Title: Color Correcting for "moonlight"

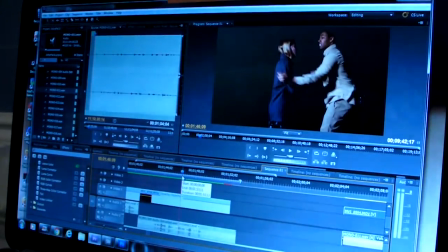(8:41)
But so here we go. If you're looking at if you can't see the clock on the side of my computer here, but it's 3:30 in the morning. This is the kind of thing you have to do when this is your first passion but your second gig, right? So this is something I put together months ago for the actor.
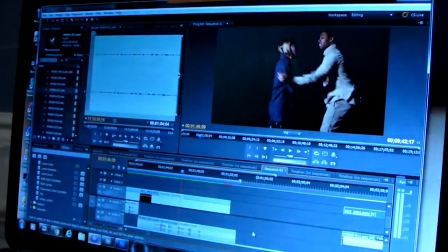(9:00)
He wanted something for his reel, and I cut this scene here because it was enough to give an idea of what his scene was. But there's a lot more to it, and so this gives us an opportunity to look at footage which I've already color corrected. And this shot here,
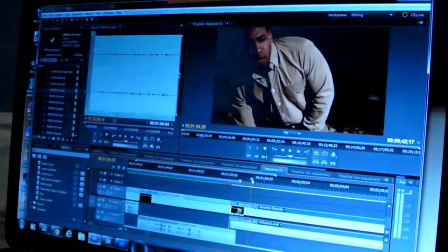(9:18)
which is currently not color corrected. And I say not color corrected, that's actually beautiful color there. It's too good, right? Because this is supposed to be nighttime, and he's being lit with a balanced
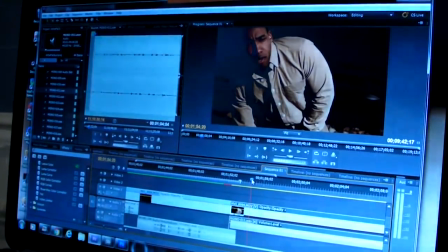(9:32)
3200K light, and the camera's set to it and everything. And so it doesn't read like moonlight at all.
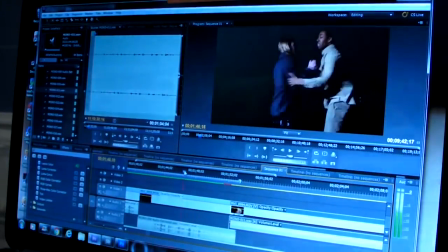(9:39)
This is brighter than nighttime also, but audiences like brighter more than they like realistic, right?
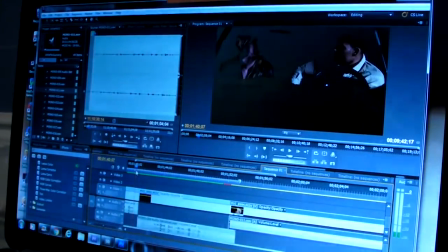(9:47)
So we didn't make it too dark, but if you look at some of this other footage we did,
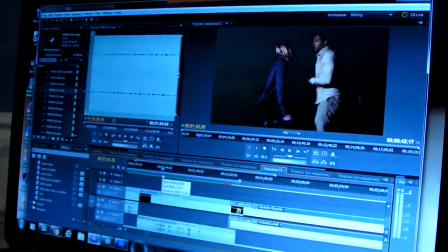(9:52)
it's obviously got more of a bluish tint to it, and the colors are a little bit more muted. Now I'm trying to remember exactly how I did that, and I believe what I did
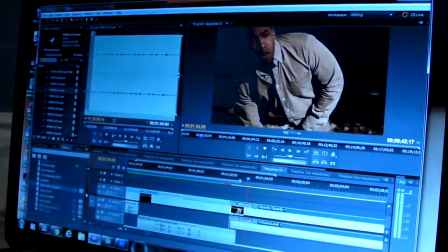(10:01)
was I used our fast color corrector, because I like the name of that, right? Fast! Take the fast color corrector, you drop it on here, and go to our effects controls.
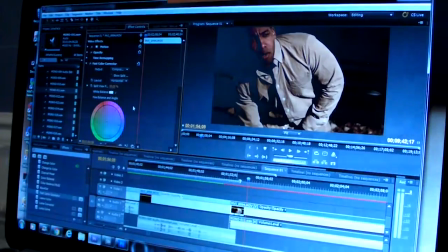(10:17)
The easiest thing to do, here's a little cheat. I've got him wearing that tan shirt, right? If you take your eyedropper and you tell it that tan is white, there you go. Your colors mute down. You get that little bit of a blue tint to it,
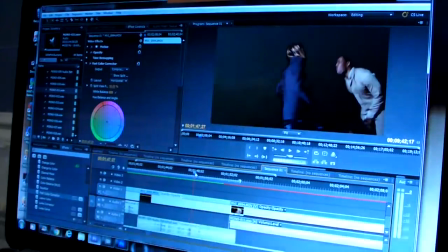(10:36)
and if you look, it matches this fairly well, the way the colors are here to how they are here.
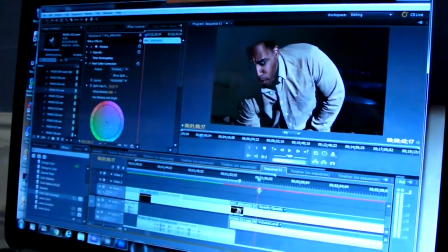(10:45)
And that was basically how I started doing that. Now, I had pulled the blue in a little bit more in that direction and stuff, and you know, that's a little too green.
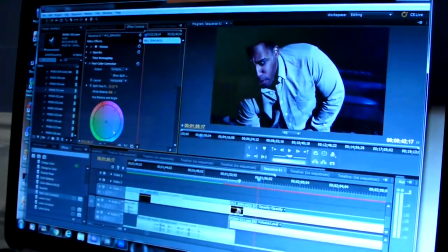(10:56)
You can go that route where you go a little more blue, but I'm not entirely a fan of that, just because it starts to haze it out a little bit, and
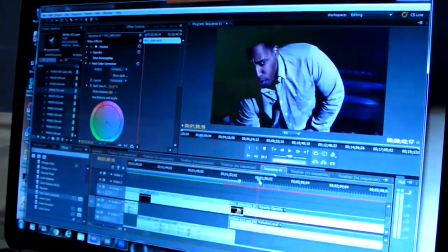(11:09)
it may be a little bit too much, but you can always go a little bit further. But having that tan there to start with gives you a place to go.
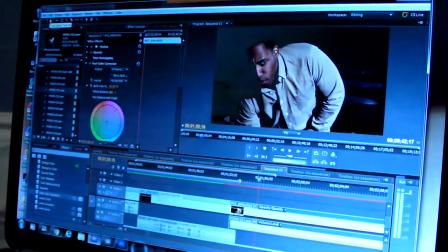(11:18)
And again, you're looking at that and you're like, that doesn't look that moonlighty, it doesn't look that different.
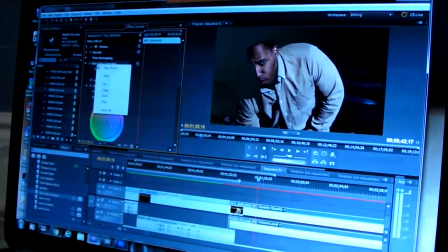(11:22)
And I honestly don't know how it's going to look on your screen from this screen, so I'll have to also output. I've got a photo that we'll use for the difference to demonstrate it. But if you take the
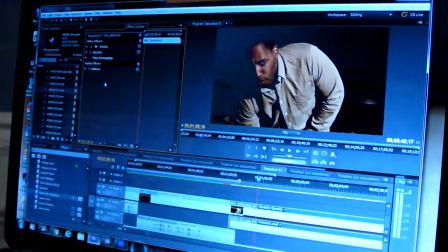(11:38)
color corrector off, I mean, you can see everything goes more yellow. He gets more vibrant in his color. Everything just, there's even more separation from the background, which I would prefer, but we want it to look like nighttime moonlight, and there we go.
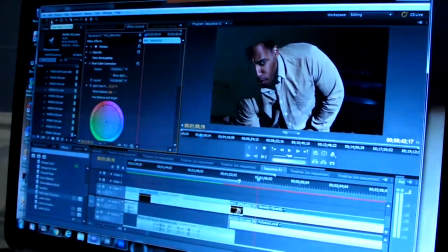(11:55)
So it's just that quick. Now I've got a tan shirt there, so it's a little bit of cheating.
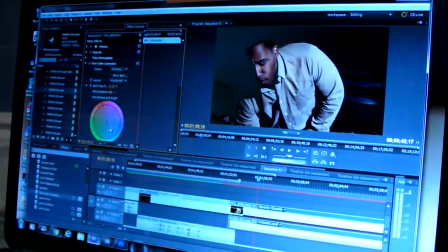(12:00)
But again, you can use the wheel to move that around, or even just, you know,
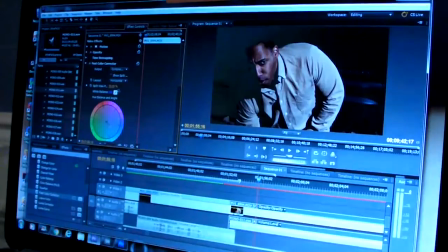(12:10)
take your white balance and test it in other places. But tan really is like the go-to color for getting everything to go just that little bit cooler, which I find interesting.
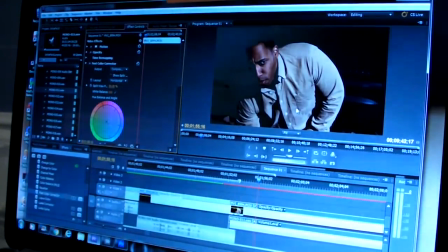(12:27)
Now, of course, the other way to do it is once you get your match, the place you can start would be to go to the clip before it,
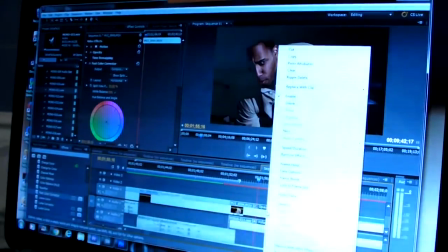(12:36)
copy it, and then paste the attributes to the other clip.
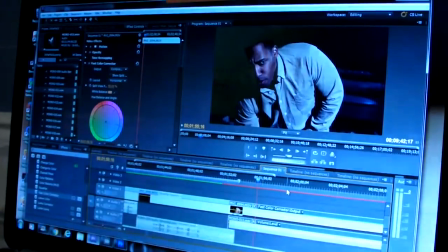(12:41)
And see, that's a little bit more blue. So obviously I had pulled the other one a little bit more towards the blue.